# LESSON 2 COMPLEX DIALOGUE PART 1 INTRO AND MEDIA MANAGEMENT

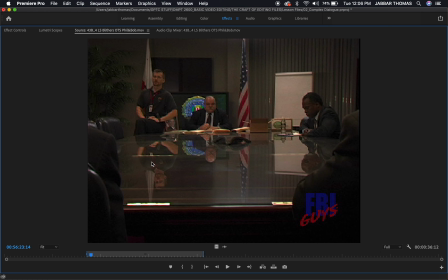[32:48]
It kind of looks like the one we saw before, where we were looking over Blither's shoulder. We're looking over his right shoulder down this side of the table. Okay, and that was my master. This is a very similar shot where I see the other side, the other half of the room. This would be called a submaster.
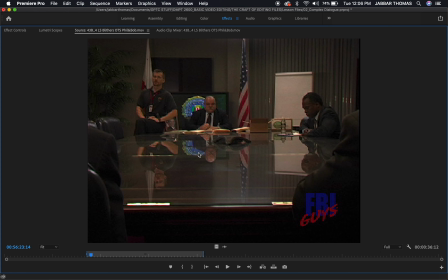[33:06]
Okay, the widest angle that you can get that shows you all the characters in the scene, and it gives you an ability to get a good read or good understanding of who is in the scene, where are they located in this room, who is sitting next to whom.
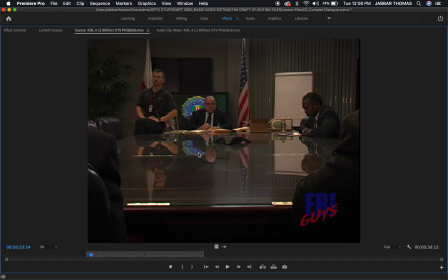[33:21]
So as I edit, especially when I show reactions or eye lines, people looking at other people who are off screen, I have an idea of who they're looking at because I've seen a wider shot that shows me, for example, this character right here. If Blithers looks screen right, but I'm only seeing Blithers in a close-up,
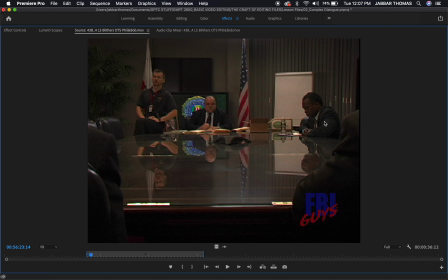[33:38]
and I've seen this wide shot already of this agent right here, the senior agent, okay, then I know that when Blithers looks screen right, he's looking at this guy right here, even if he's not in the shot yet, okay, because I've already seen this master already.
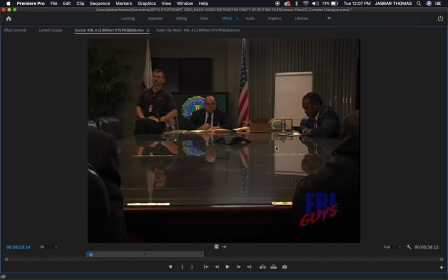[33:53]
That's one function of a master. It allows you to set your cognitive map as a viewer, okay? So the viewers know, okay, what does this room look like? What's its orientation? Who is sitting next to whom? Who is to Blither's left? Who is to Blither's right? Who is screen right, which would be this senior agent?
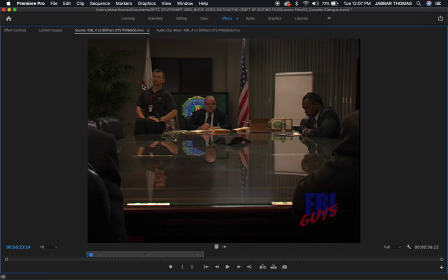[34:11]
Who is screen left? Okay, we're going to talk more in terms of screen right and screen left rather than Blither's left and Blither's right, because that can get really confusing. If Blithers turns around, his left and right have swapped. But screen left will always be the left side of the screen from your perspective as a viewer.
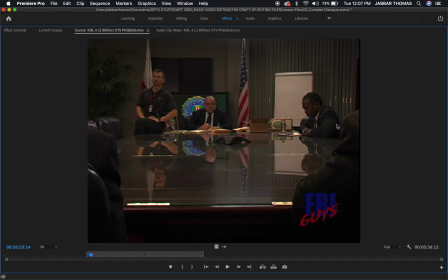[34:26]
Screen right will always be the right side of the screen from your perspective as a viewer. So we have a master and a submaster. Okay, the first one was probably considered the master. This one is considered a submaster. When you look at shots like this, you generally don't have a whole lot of takes on these.
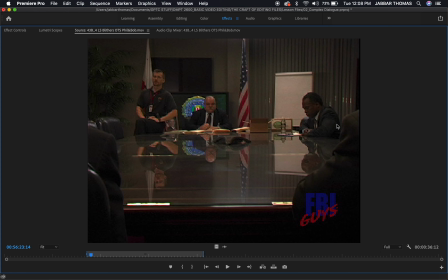[34:43]
You don't go through these a whole bunch of times because you're generally, as an editor, only going to use masters when you need them. And that will be at the beginning of the scene to establish your cognitive map. At the end of the scene, many times we'll bookend a scene.
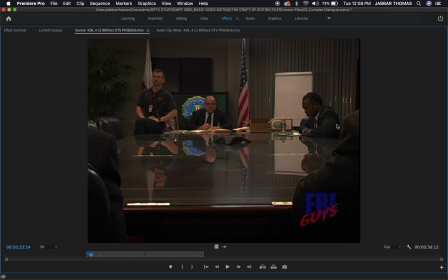[34:58]
We'll start off with the master and then cut to the tighter shots of the conversation. And at the end of the scene, cut back out to the master and end the scene. Sometimes we'll do it like that. Many times, if a lot of complex movement has been going on, it's kind of confusing as far as where everyone is positioned in relation to everyone else.
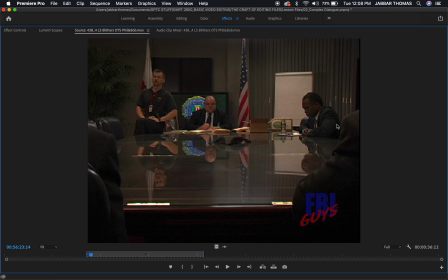[35:14]
We'll cut back out to a master to remind the viewer where everybody is in relation to everyone else in the room. We can use masters like that. But masters are really kind of like the skeleton of the scene, because everything that happens in the scene, everything that's said in the scene is said in the master,
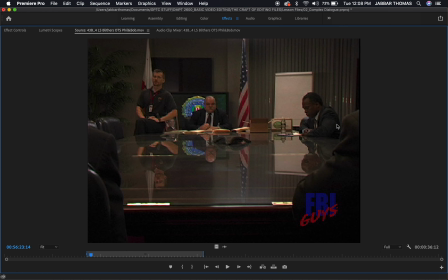[35:32]
and we usually lay the masters and the submasters down in the timeline first on like a video 1 track.
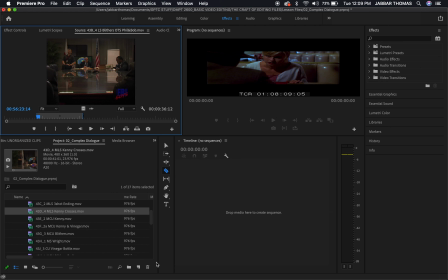[35:40]
I'm going to make a new timeline, make a new sequence by just dragging a sample of the footage to the new item button. Okay. So, and this is actually not the well.
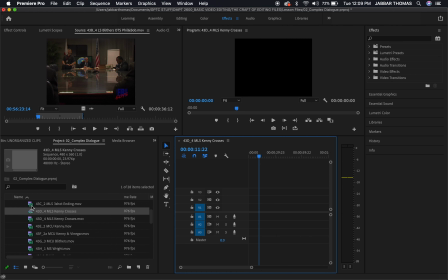[35:54]
Master. I'll bring this master here. I'll just drop this really quickly. Okay. And so essentially, this is my master or submaster, is it? No, actually, this is not a submaster. Let me get a real submaster or a real master.
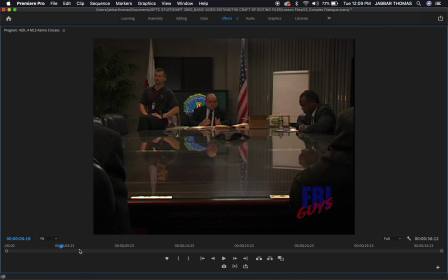[36:17]
Okay, so this is my master. And so I may drop this in my timeline first, as you can see here. But you know, I don't want to see the whole scene from a master. That's very boring, uninteresting. When Blithers is talking, couldn't clear this case. I want to see a close-up of Blithers.
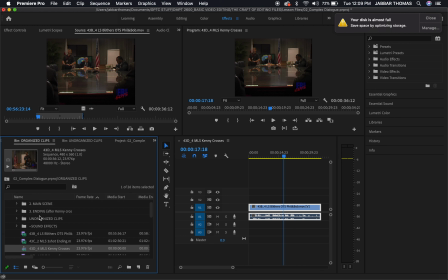[36:33]
So what I would probably want to do is I would want to go find a shot of Blithers talking when he's saying Field agents couldn't clear this case. when he's saying that.